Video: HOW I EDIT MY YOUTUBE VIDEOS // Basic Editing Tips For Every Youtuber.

Hello there, this is Derek again and welcome to Titbits. So today's video we're going to talk about how to edit our YouTube videos. So if you're a YouTuber and you think you have problems trying to edit a YouTube video, this video is actually going to help you out. So try to sit down and then watch out throughout to the end so that you don't miss anything.
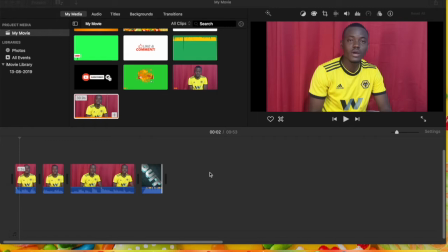[0:14]
So this is how the editing is done when you actually film a video and you want to edit and then post it onto your YouTube channel. So first of all, when I get to my editing tool or any editing tool you are using, when you have to just import whatever you want to edit.
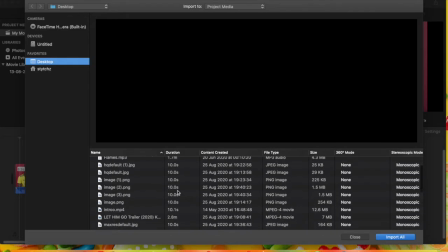[0:29]
So you click on this sign, which is what I want to use in importing my project. So I just click on the project I think I want to edit. So this is it, let's say this, and then I just hit on import selected, and then it will actually import it to this side.
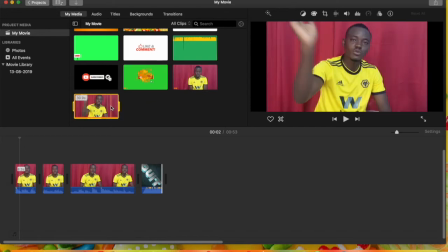[0:43]
I already have it here, that is why it didn't pop up again. So afterwards you just drag it to the area you want to edit, right? Because the volume of the video was very down, so I'll just tune it to the fullest 400 so that I get to see all the peaks right here, and then I come to this side and then extend it in order to see everything,
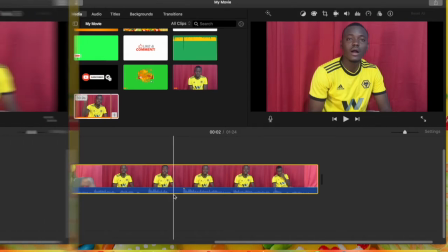[1:02]
every space and all I left when I was filming the video. So the next thing I'll do is I'll just cut the spaces out.
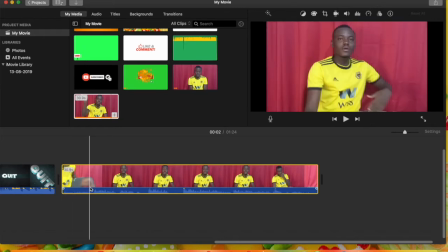[1:10]
So you see when I started, all this side was down, meaning I wasn't talking.
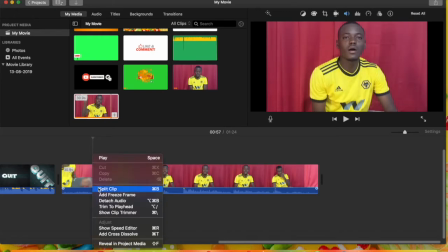[1:15]
So I'll just click, and then what I would see is split screen. I don't know how it's going to display on your editing tool. So you just hit on cut, and then you cut that side off so that it will just start from wherever you started talking. So that is how you do it. And then you can see there is space here when you are talking to, and then you feel you left in some breath and all.
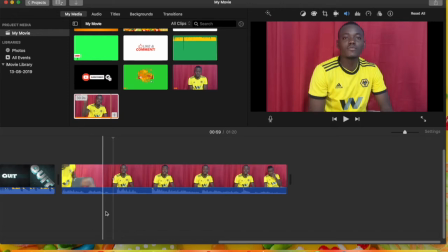[1:34]
Yeah, you cut this side off too so that your video will be able to flow. So that is what you do. So in my editing tool I'm using, which is iMovie, I use this as my shortcut. Maybe you have any shortcut in your editing tool you are using, so you can use that to split the clips so that you'll be able to get two different clips, and then you trim it to the side you feel you want to get to.
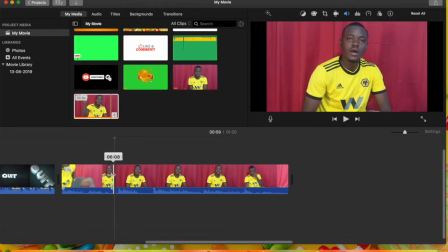[1:53]
So when I split it like this, I just push it to the side I think I started talking, and that is going to be cool. And then this side too, I'll just push it a bit so that I don't make some of the voices fade off for don't to sound like don. No, you just have to do everything in line and systematically so that you don't cut off some sides, which is going to make your video incomplete.
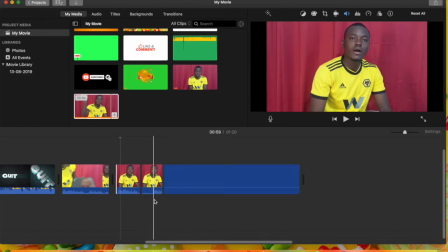[2:12]
So I hit on my shortcut I told you of, and then I just cut the breadth off to make the video flow.
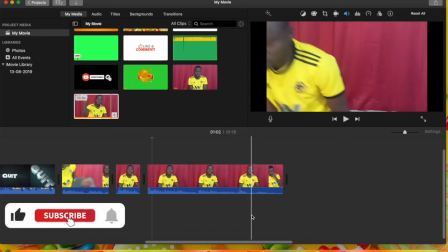[2:18]
Are you getting it? So that is what you basically do. You cut all your breadth off so that it will make your video flow.
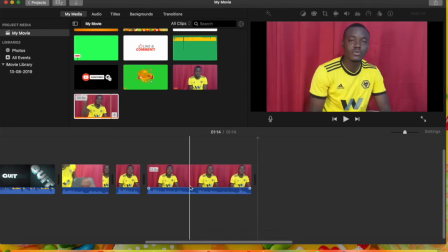[2:24]
That is the best way to do your first editing process, right? So the next thing you will do is you come to this side, you check out however you get your color, you check it out,
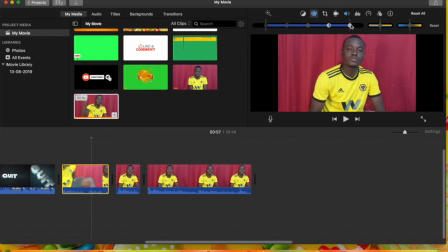[2:38]
and then you tune it a bit to make it brighter so that viewers wouldn't be bored when they see your visuals. So that is how I do it. I make it a bit brighter so that I'll look very okay, and it will make it look very catchy a bit. So you see this is different. I did it for this. So you see this is very bright, it's very cool, and this is very dim.
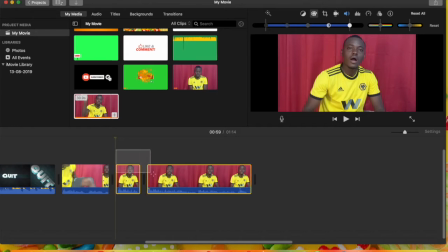[2:58]
So what I'll do next is I'll hit on copy, and then I highlight all this side because I want the effect here to match up with this one.
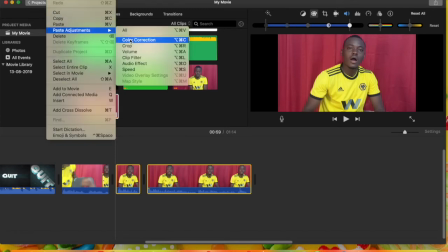[3:06]
So I hit on that side, and then I come to edit, and I hit on paste adjustment to color correction, and it's going to look like this, and this is gonna look like this.
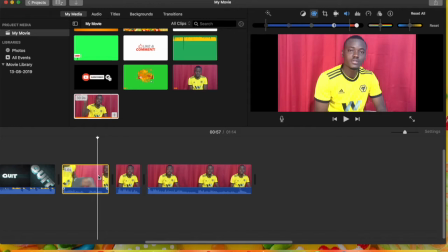[3:14]
So maybe if you are editing and then you feel like you want this side to just come closer to you, this is how we do it. You go to this side and then you just hit on this. So that is what you want to do. You hit on Ken bends, you can hit on click to fill so that you just scroll to this side, you pull it to this edge, and then you just push it to fit the screen,
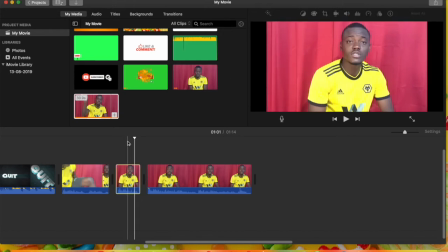[3:33]
and that is where you will just see the video popping up and back like this. You see, it will be like this. I hope this video was very insightful. You see, I went back again, back and forth, so the video comes back and forth. That is how it is. That is how it works. So if you want the person to just drag close to you to, this is what you do.
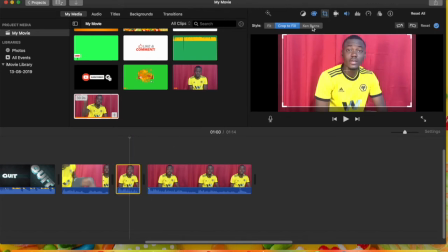[3:51]
You hit on the video you want to do that too, and then you come to Ken bangs, and then you see where you want to end or where you want to start it.